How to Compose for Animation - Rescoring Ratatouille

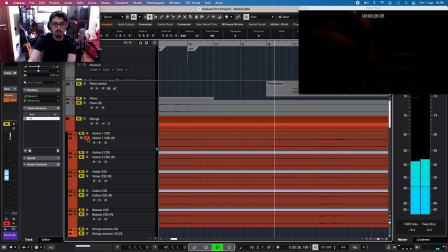Yes.
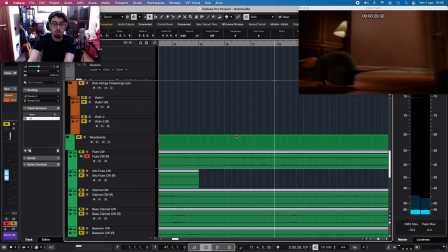Here this measure is just to arrive at the next one where the dog barks,
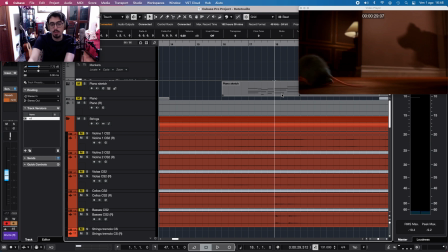so I just add a little movement on the strings to fill the space, and then the barking sound is underscored by the marcato on violas,
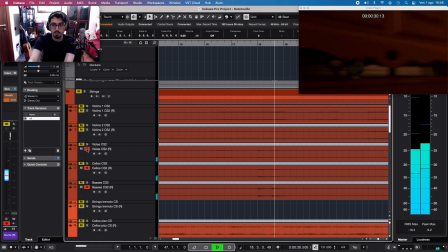cellos and basses here, which imitates the sound of the dog.
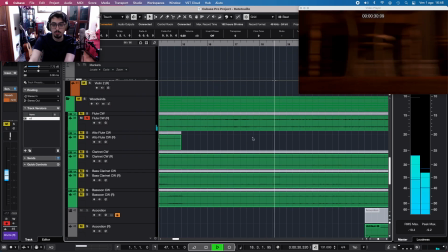Here there is always the flute with the trill, which implies tension.
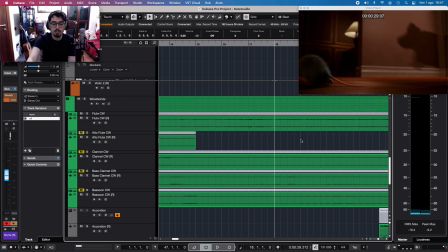The scene ends with Remy entering the hall.
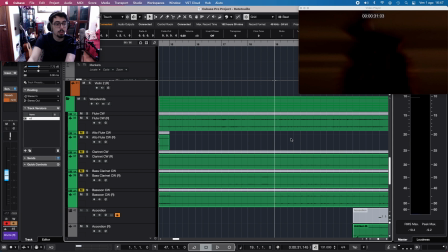Then Remy starts running again and encounters a rat trap, which I could not let go. So I stopped the music where Remy stops and have some trills on the flute.
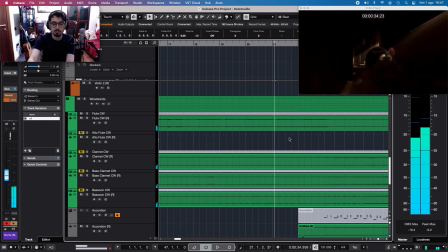Right.
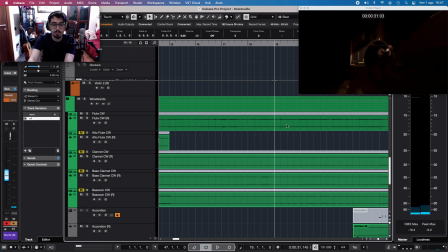The melody this time is not more on the clarinets, it's on the flute, and it's this melody that we listened before. Slightly variated. You see.
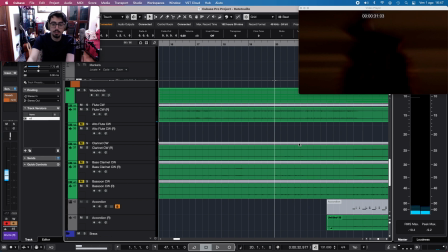Then, when the Remy goes to the trap, I have this
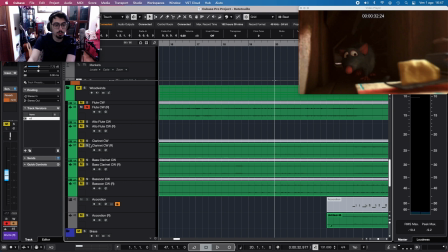tension on the, with the trills on the flute and a little movement on the low winds,
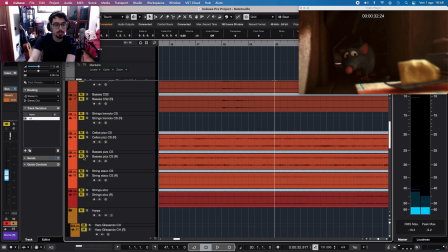dubbed by the pizzicatos on the basses and cellos.
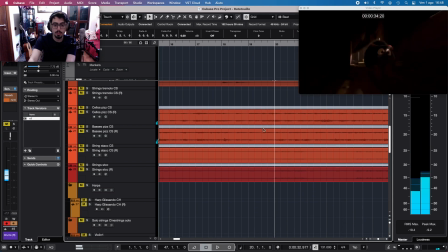Okay, this is it.
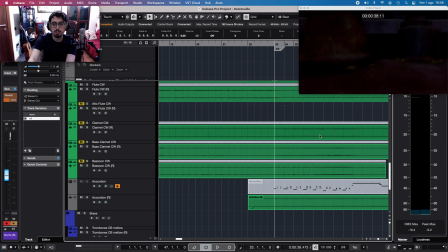Then Remy goes up the tube here, and this is another ascending scale.
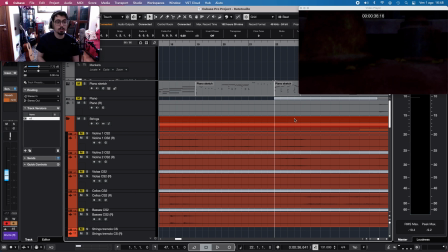Now, this is maybe the most important part of the movie, because we have a transition from Remy inside to Remy outside the house. So this is an ascending melody, and the first time I did it with 16th notes here.
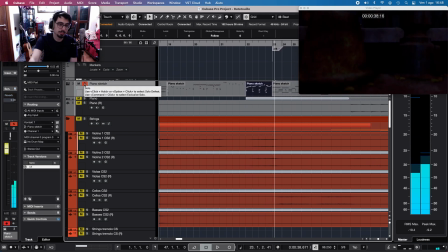This is the sketch. It's not good, but it doesn't need to be. But I noticed that the contrast between 16th and triplets there is too stark,
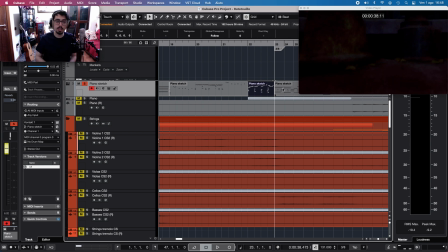because then, after the transition, I go to a waltz in which the time is the triplet time as before the transition. So you see, the time slows down a little too much for my taste,
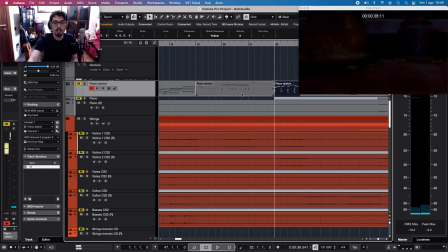so I made this ascending scale also triplets.
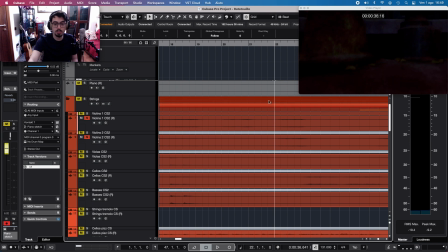You can hear it here.
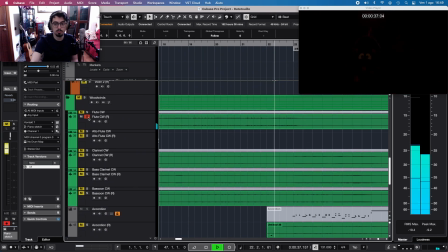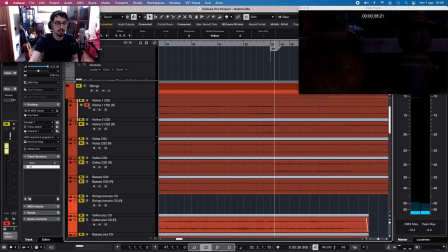So instead of taka taka taka taka taka taka ta, I have taka ta taka ta taka ta ta. After this, I have,
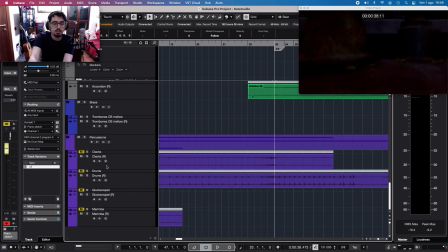to accommodate the transition, I have made some clacks and snare crescendo. Okay, and then the drums play this rhythm,
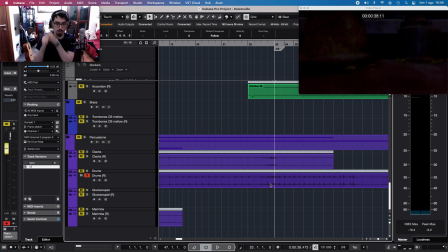which has the kick drum on the old tempo and the charleston and snare on the new tempo, the triplet. So we have basically 3/2 polyrhythm, which grounds us back on the old rhythm but gives the new feel.
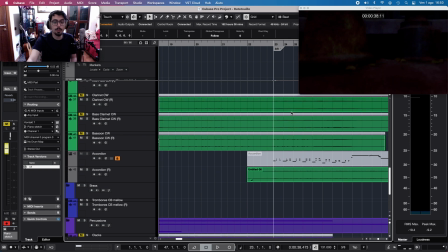Now we have the transition. We have a valse, because this is Paris.
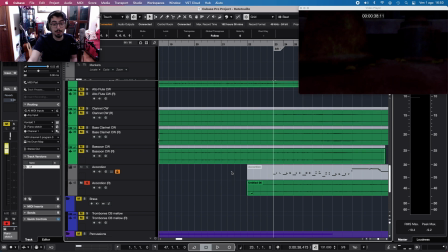Remy doesn't know yet, but we do. So this is Paris. I introduced this accordion to accentuate the valse rhythm.
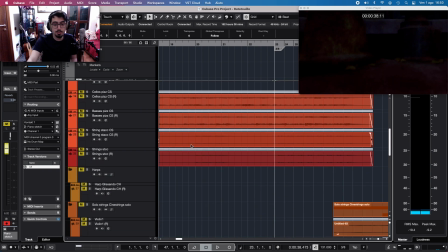And then this rhythm is also taken by the strings staccato.
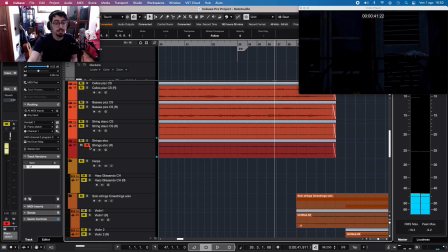Okay, this is just a descending scale,
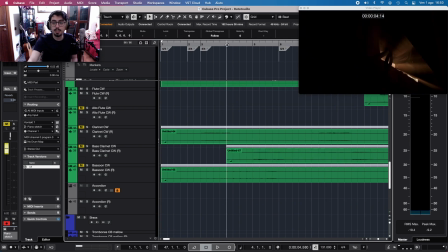which is the same thing that we did right here when Remy goes down this place.
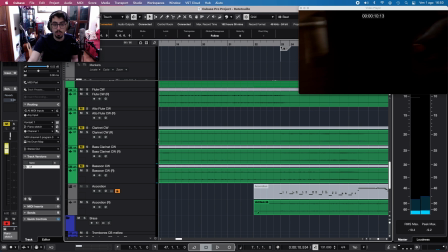Okay, so this also, it does give a little bit of a Parisian sense, I don't know.
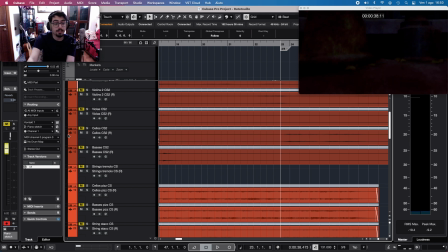We have the cellos insisting on the descending bass. you see? And the always green cello spizzicatos and bass spizzicatos,
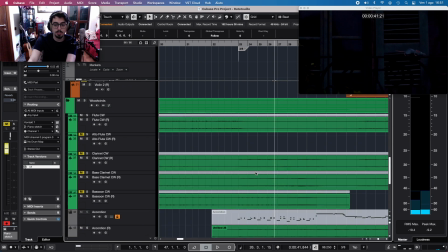which insist on the descending bass. Then Remy goes on this tube.
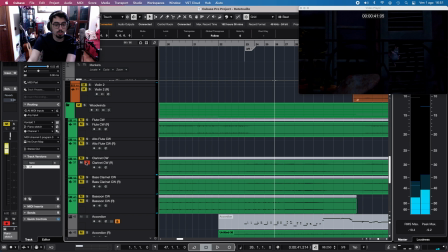And here there is the clarinet, which has come awake from his slumber again, doing the descending bass line while adding some notes here and there. And this is like a shuffle rhythm if you want.
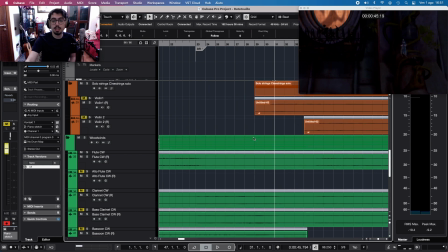Now Remy stops and see this young lady getting ready to exit and putting on some makeup.
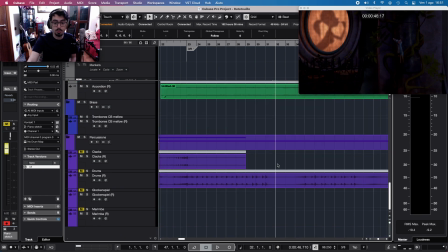So if Remy stops, we also have to stop. You see, the drums stops for this scene.
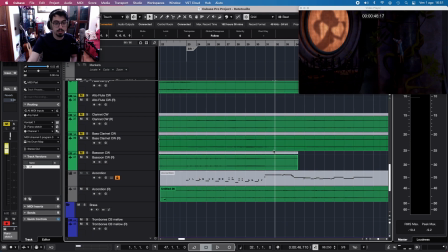The bassoon, which gave rhythm with the bass clarinet, stops. The only thing that is left is the accordion, the solo violin,
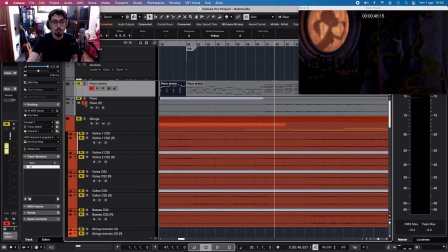and then this piano for the beat, which gives up the beat.
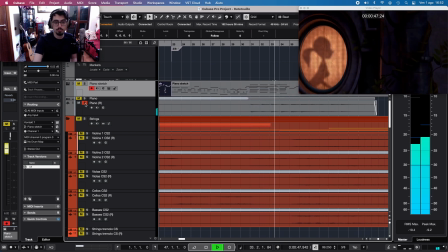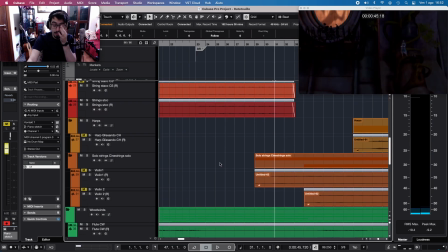This violin is the real protagonist.
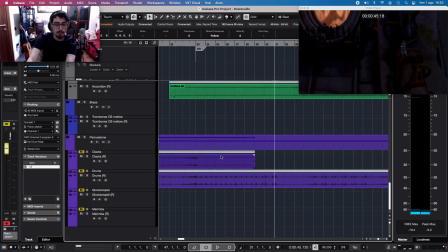Descending scale, very vibrato, very appassionato, and the accordion dubs it, but it's very low.
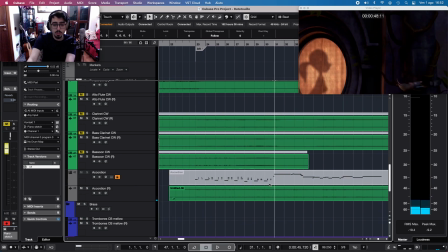Okay. Altogether is this.
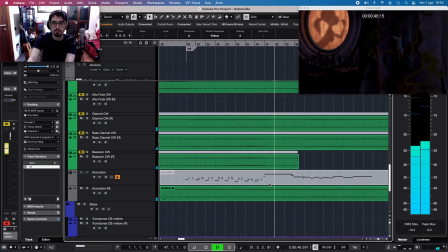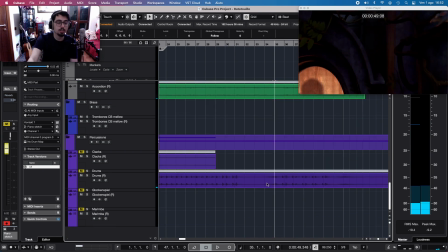Here a crescendo on the charleston for the drum, and then the drum comes back
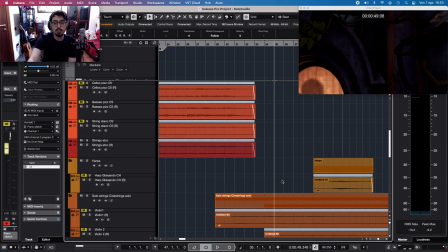stronger than ever with the charleston to end on a tension that lasts until Remy sees Paris.
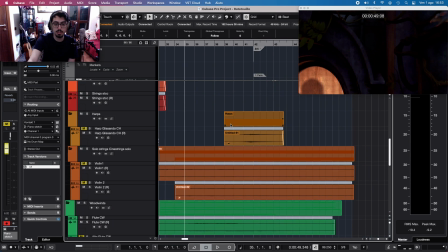The sight of Paris is accentuated by this harp glissando here.
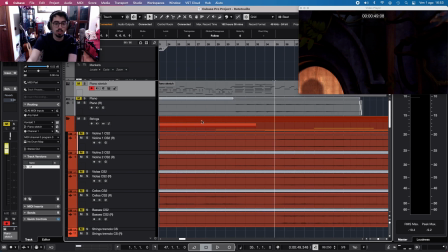You can hear it's just tension. The strings do all the heavy lifting here.
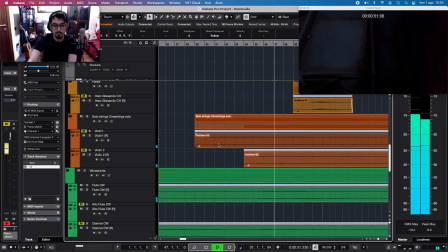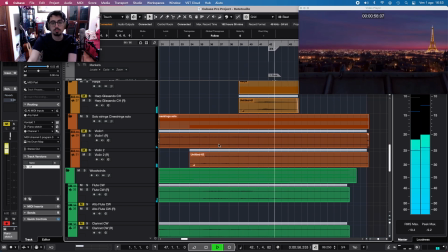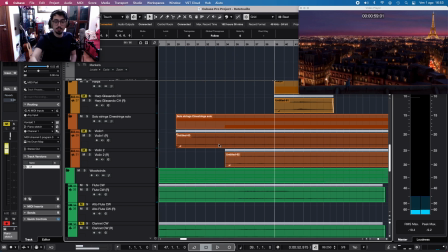And we end with Paris right here. So this was all I wanted to show you. I hope you liked this video. I hope that you found it useful. And anyway, thank you for watching and see you the next time. Bye.